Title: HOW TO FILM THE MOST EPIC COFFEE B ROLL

Don't just do it once and be like, ah, good enough. You do it over and over and over and over. Mind you, finding the point where you say, okay, this is good enough.
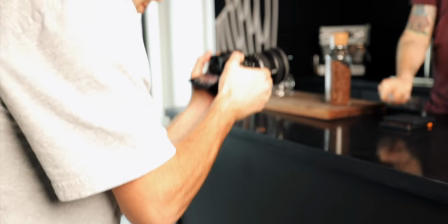[8:26]
Practice. Practice, repetition, perseverance. I think those three things, you'll be shooting videos like this guy in no time. Should we ever film coffee again? Should that be it? Should that be the last time you see coffee on this channel? Because, I mean, it was pretty great. Don't put that on me. It would be a great finale. I will never film this again. Here's the last B-roll sequence that we ever make. We want to get a camera shake. So what I'm going to do, I'm going to send it.
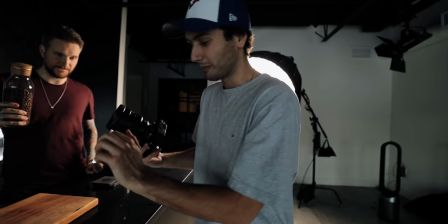[8:50]
Peter's going to send it while I bring down the camera using my knuckles. Come down and let the camera just kind of like bounce a little.
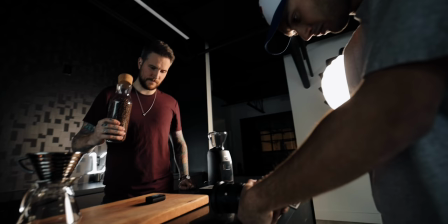[8:57]
Adds to the dramatic effect of the beans flying out of the... I'm going to use a battery as a placeholder to set focus.
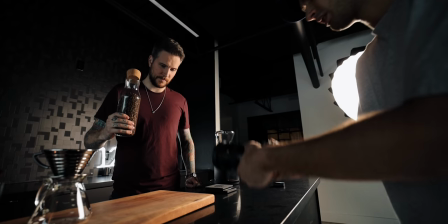[9:04]
Ready? Yep. Three, two, one.
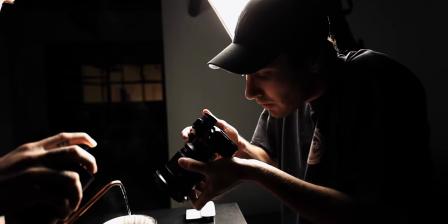[9:10]
Wow, you hit that hard. Let's just dive in real quick. I wanna dive into the gear that we used for this video. It was entirely done handheld. One camera, one lens, in this dude's hands, that's it.
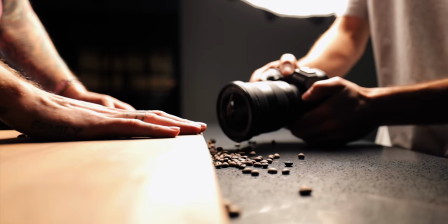[9:24]
There was no sliders, there was no probes on this one, there was no gimbals.
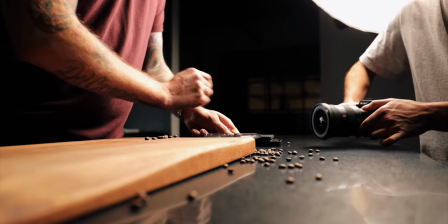[9:28]
The cool thing about handheld, literally everything, but the thing is you can do so much stuff handheld that you can't do.
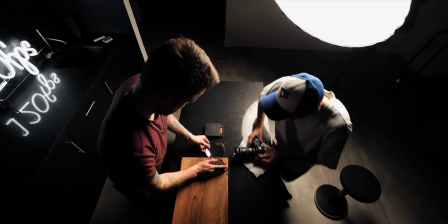[9:35]
Where I'm moving the camera this way while also turning it you can do that with a slider but if you were to do that motion control like how am
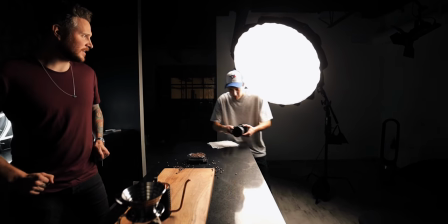[9:42]
i gonna make that time with your action felt that there was no like myriad of lenses to switch from to choose different compressions and focal lengths it was just one camera and one lens they get too hung up on what gear they're using and the specs that whole video was 1080p there's no 4k there and it's just 1080 120 that camera costs about like 2 000 bucks It's not wildly expensive considering what you can do on it. So to do videos with just a camera in your hands is, everyone should try it.
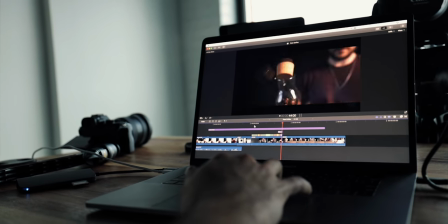[10:09]
That's important to stress in a video like this because when you actually put the effort into thinking about the choreography from shot to shot to shot.
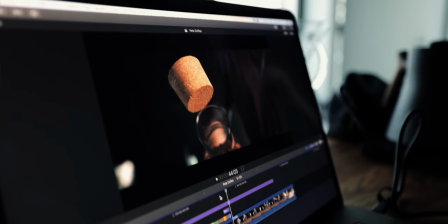[10:17]
Now that sequence took two days to make, but it is, it's so good. That could get you work.
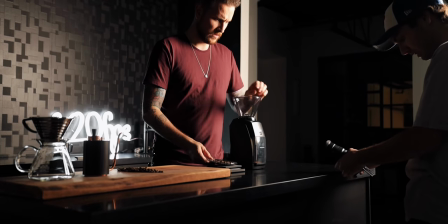[10:22]
That's going to get you recognition. And even if it does none of those things, it's something to be proud of.
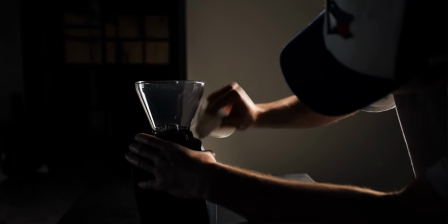[10:26]
So for this kind of shot, when you're getting plastic, anything with reflections, A circular light dome isn't always ideal, especially in this specific shot.
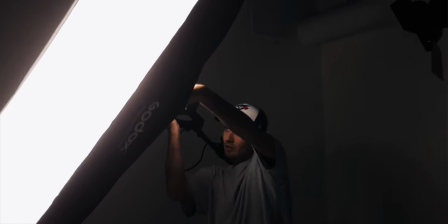[10:35]
We're really catching a harsh circle in the plastic. So instead, we're going to switch up the modifier.
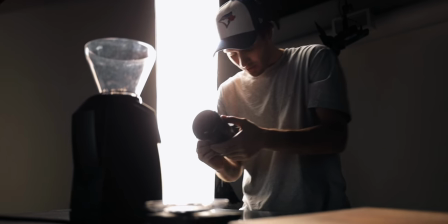[10:40]
We're going to take off the dome and we're going to put on a strip light. With a strip light, that could look more like a shine.
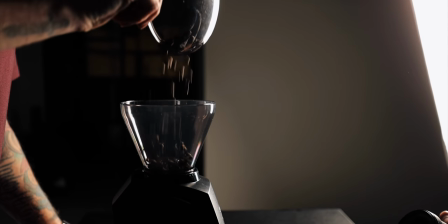[10:46]
It will look like a gleam, like the actual glass has a nice reflection caught in it instead of this hot spot.
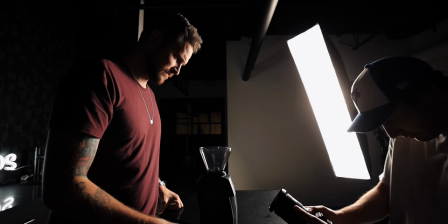[10:52]
Little things, like I always say, little things that make a big difference. What would you say are your favorite videos so far of 2020 that you've done? or like maybe the past just like few months since we've kind of fresh into the year.
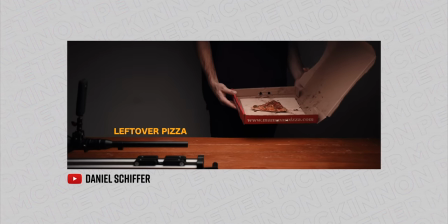[11:02]
I did a video at the end of 2019 with the Laowa Probe on the Sony a7 III.
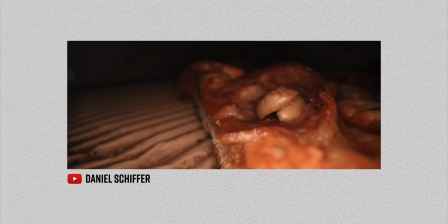[11:08]
That was something I never thought I'd get to play with. That was awesome. There was a funny story about that video. Yeah, so I actually, when I filmed that video, it took about four hours to five hours, something like that.
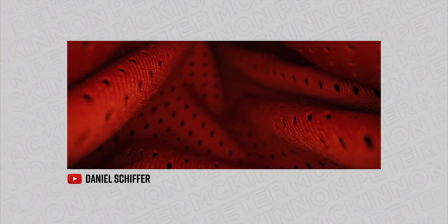[11:21]
I finished it, I edited it, I sent it to a few friends, showed my parents, and everyone's reaction was kind of the same, including my own, which was kind of like, yeah, like it's a video. Dude, it was so sick. And I thought it was just okay. I uploaded it to my channel. I scheduled it for the publish and I deleted it. I just took it down. I was just doubting everything. I was like, this isn't up to my usual standard of the videos I make. And ultimately that evening, after a lot of doubt entered my mind, a lot of second guessing, I said, you know what? Like I got to just stop paralyzing myself with uploads and just put it out there. Now it's my most viewed video four and a half million views or something like that. Like I absolutely Love that done shoot is done. All the coffee b-rolls have been b-rolled
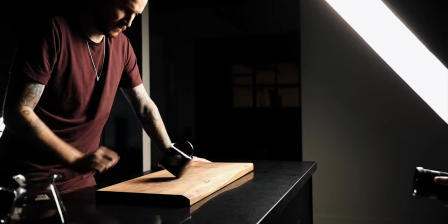That's a lot of fun. I'm buzzing right now like Lots of coffee. So what's the future hold for Daniel Schiff?